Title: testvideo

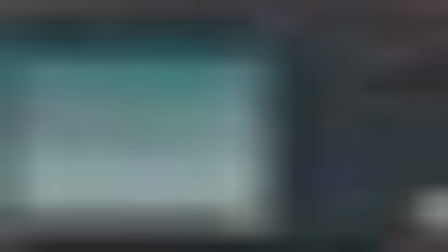Yeah, when we switch the viewer, it's gonna reprocess SOPs again. So I'm gonna hide this, and I'm gonna hide the RBD core. Okay, so this is the new light that I just pasted.
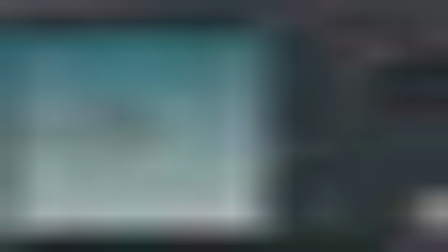It's an area light, okay, and it's very thin, and it has 100. The height is 100 units, and I'm tilting it just a bit down so that the shadow is not parallel to the ground, and it's shooting down a bit.
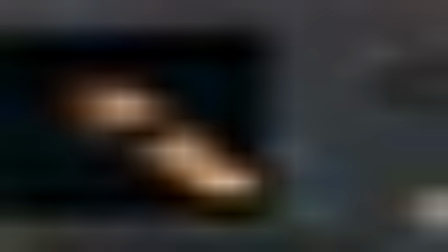Now, if we looked at this here, you can see that the light is very strong here and then doesn't decay properly, doesn't have a nice decay, and I want to fix that. So the way to do that in Arnold is using a shader, a light shader.
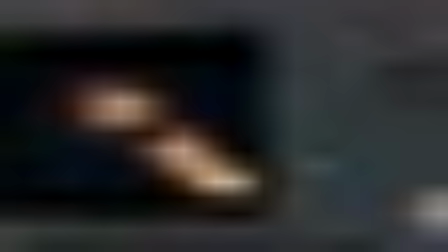Sorry, not a light shader. Yes. Is to use the decay option. So let me create a new light,
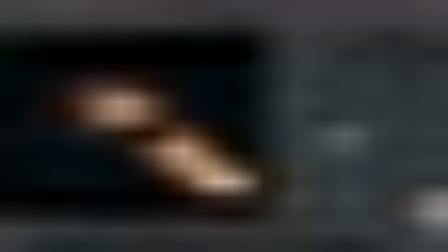Arnold light, and then if we go under filter, it's empty by default, so we create a decay. And I'm gonna connect this under light filter, and now we can say I want the decay to start from 200 units all the way to 250.
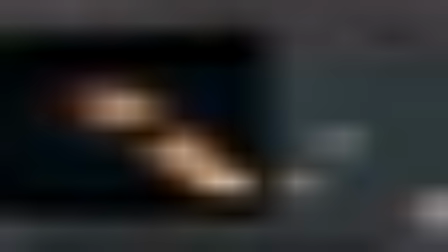So once it reaches maybe here, it's gonna start decaying. Okay, and that's what's happening right now. But I needed more control over the light. So I wanted to change the color based on the distance,
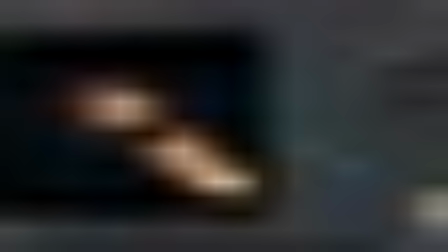and also add some noise to it so it's not very uniform. And to do that, we need to use a light shader. So in the area light, we change this to a light shader, and then if I dive inside,
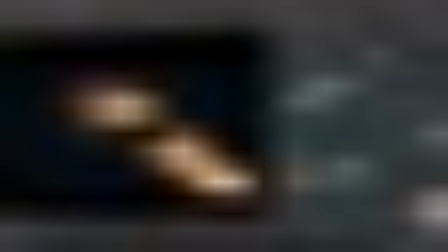you can see I have a color mixing between these two. So the decay is going to give us
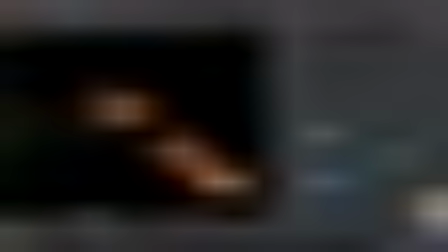this fall off, which starts at 250 and ends at 350.
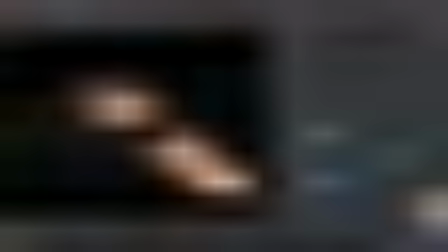And then if we change this range, let's say to 280, for example, and hit render again, it's going to affect how soon the light decays. So that we're telling it to start decaying at 250 and then needs to be completely off by 280,
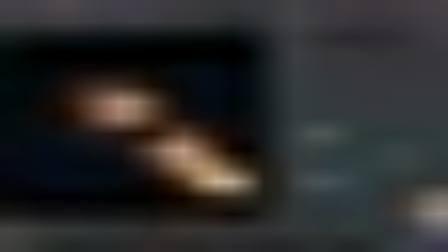and that's how long it has to do this transition. Now another thing I wanted to do with this light is to have the core have a more desaturated color, brighter white, and then the surrounding edges I want them to have red tone or be more saturated.
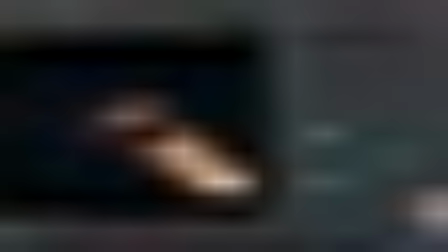You can see here it stopped at this point, so let's change this to 350, maybe 500.
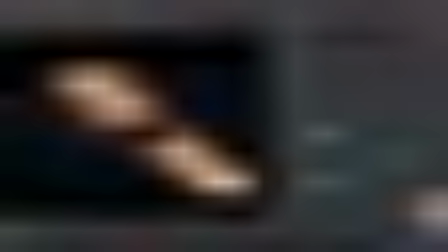You can see it continues all the way to the end.
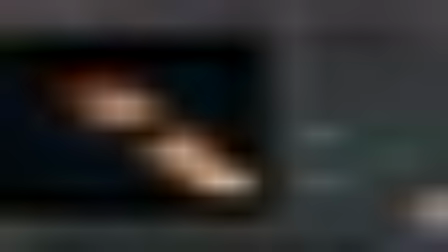So 350 is what I used, and then
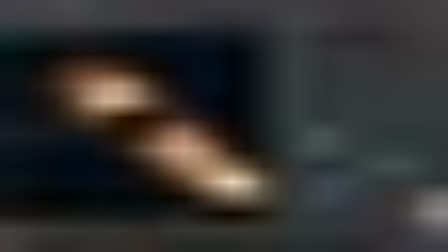the other thing I wanted is to have brighter tone in the center and then more saturated colors around the edges.
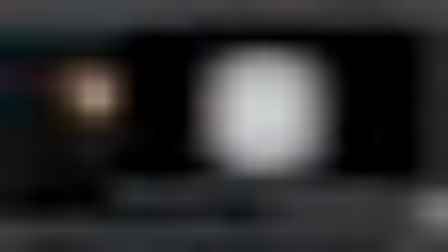So what I've done is I've created this map here,
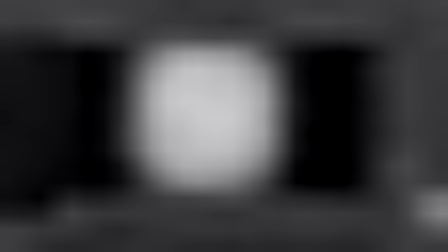and it's just a radial mask, and then I'm going to use it to mix between two colors.
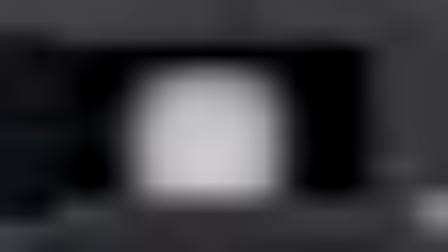I want here to have a more saturated color, and as it gets towards the center, it's going to have less desaturated color.
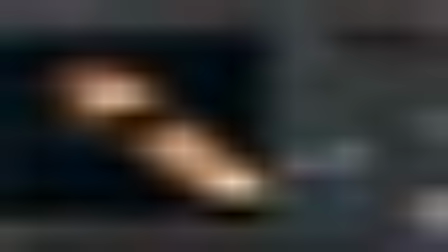So I import that image, and then I use it to mix between my two nodes.
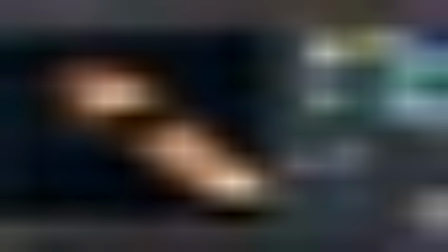And here I can change this to blue, for example, and you'll see the center is blue, and then the surrounding is still using that previous color.
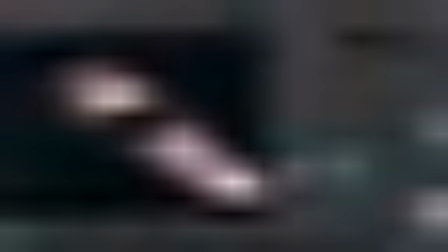And this is just to have a slight variation so it's not uniform. So this is the main light.
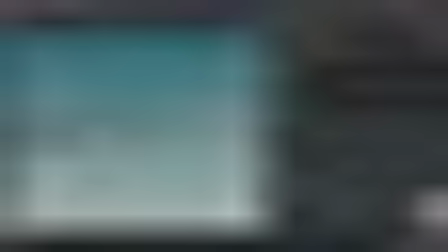Okay, so the next light is I wanted to have a top light
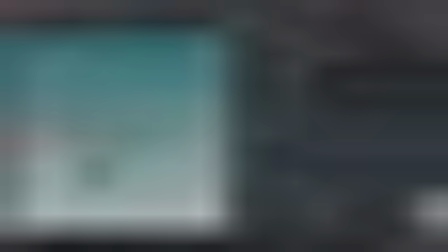that simulates a cloud or sky or something like that. And I wasn't 100% sure how to utilize this, but I wanted to have it anyway. So I'm gonna paste the light, and it's called new top white.
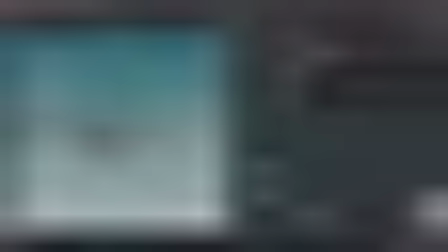It's not 100% straight down, because if we have it straight down, then it's gonna look, it's gonna flatten everything. So I wanted to have some sort of inclination, and it casts shadows in an interesting way.
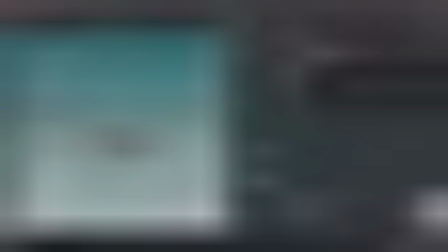So that's my second light. It's just an area light that points downward, and it has a nice tilt, and I'm naming them properly. So this is red, this is top,
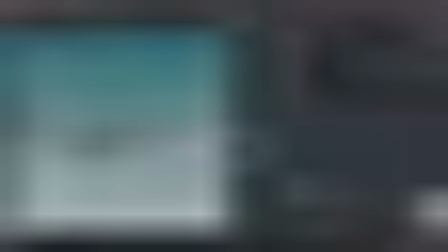and I'm gonna paste all of them except the one we pasted. So these are all the lights that I've created for the scene. I think one of them is not working, and let me unhide this.
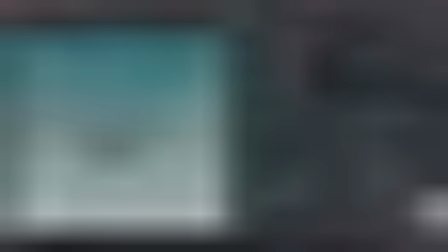So this is my front light,
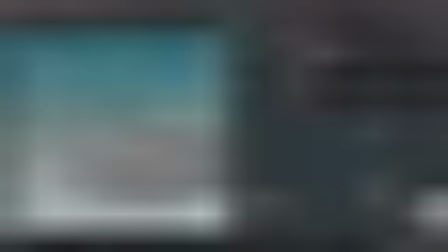okay, and this is a top light shooting down, and this is a fill light
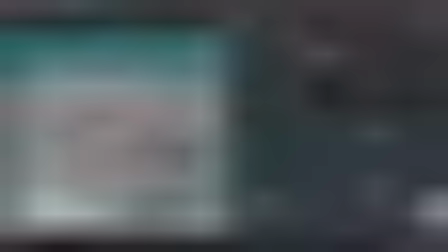just to have something that covers this, because I wanted to make sure that these parts,
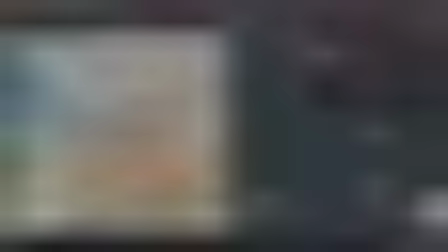these curvatures, are getting hit by a different light, and then they would cast shadows here.
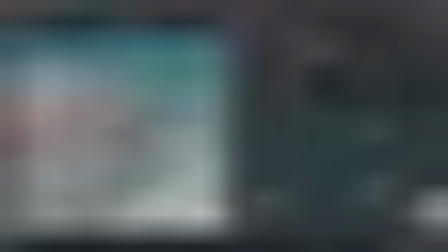And then this light is pointing in the wrong direction, so I'm going to rotate it.
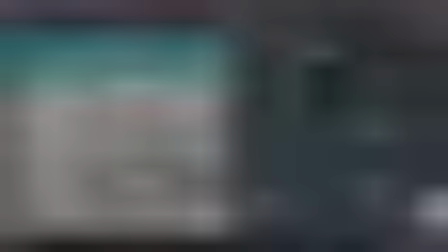This is the blue light I wanted to have as a fill, and its positioning doesn't make a lot of sense, but it worked. So this is the one responsible for that volumetric effect on the back.
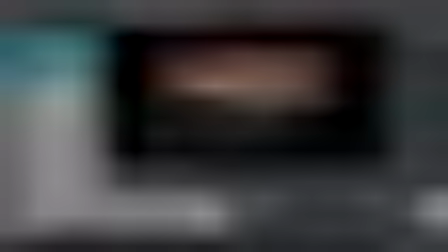So this and this,
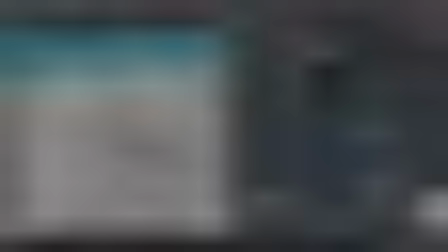and it's simply a spotlight with a large cone and a large lens radius, soft radius.
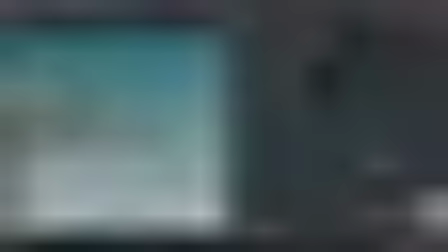And then this one, which is the last one, is the one casting shadows
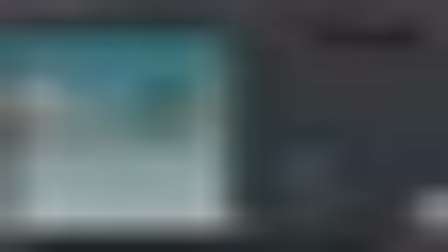onto the from the mountain onto the ground.
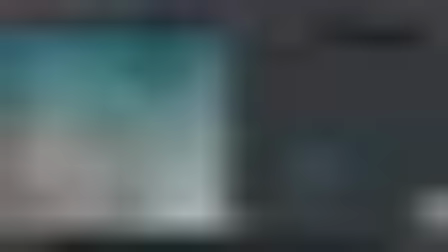And I'm gonna look through that. It's called new set view. Which one is it?
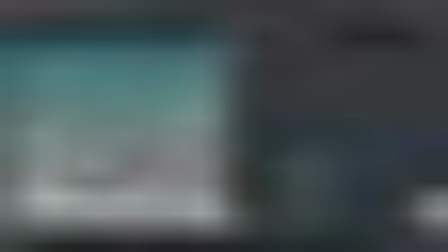New spot sun. And I can use this to aim the lights, the shadows, like this, and make sure that it casts this in here. And that's it really in terms of lighting.
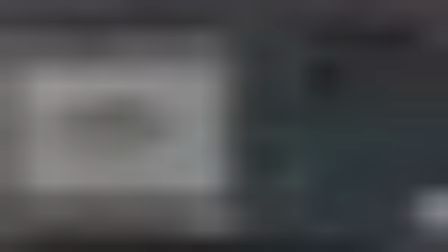So I'm gonna include all of these, or I don't have any more lights, so I'm gonna delete this.
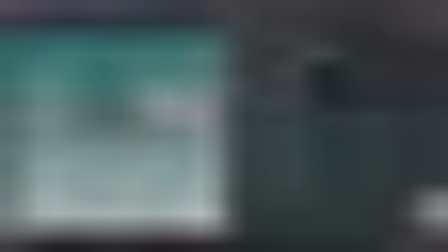And let's see which one. Yeah, this is front, this is sky dome. I'm gonna delete my sky dome, and I'm gonna include all the lights, that's all.
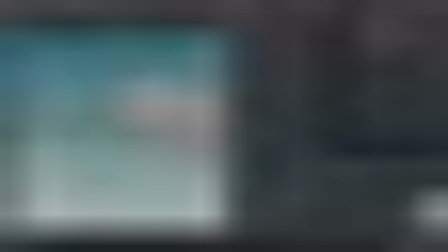I don't think I have this.
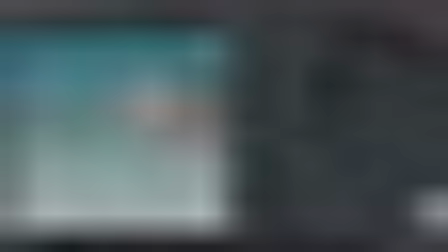Yeah, I think that one is coming from somewhere else. So that these are all the lights I need.
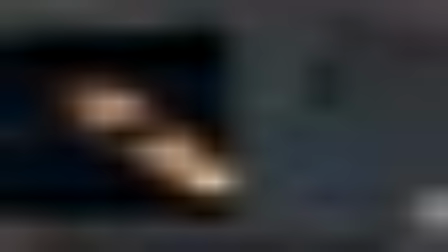I'm gonna hit render, and then we'll continue in the next video setting up the AUVs for the various lights and check them. And I'll go over the lighting again and then start doing some shading. Thank you guys for watching, and see you in the next video. Bye bye.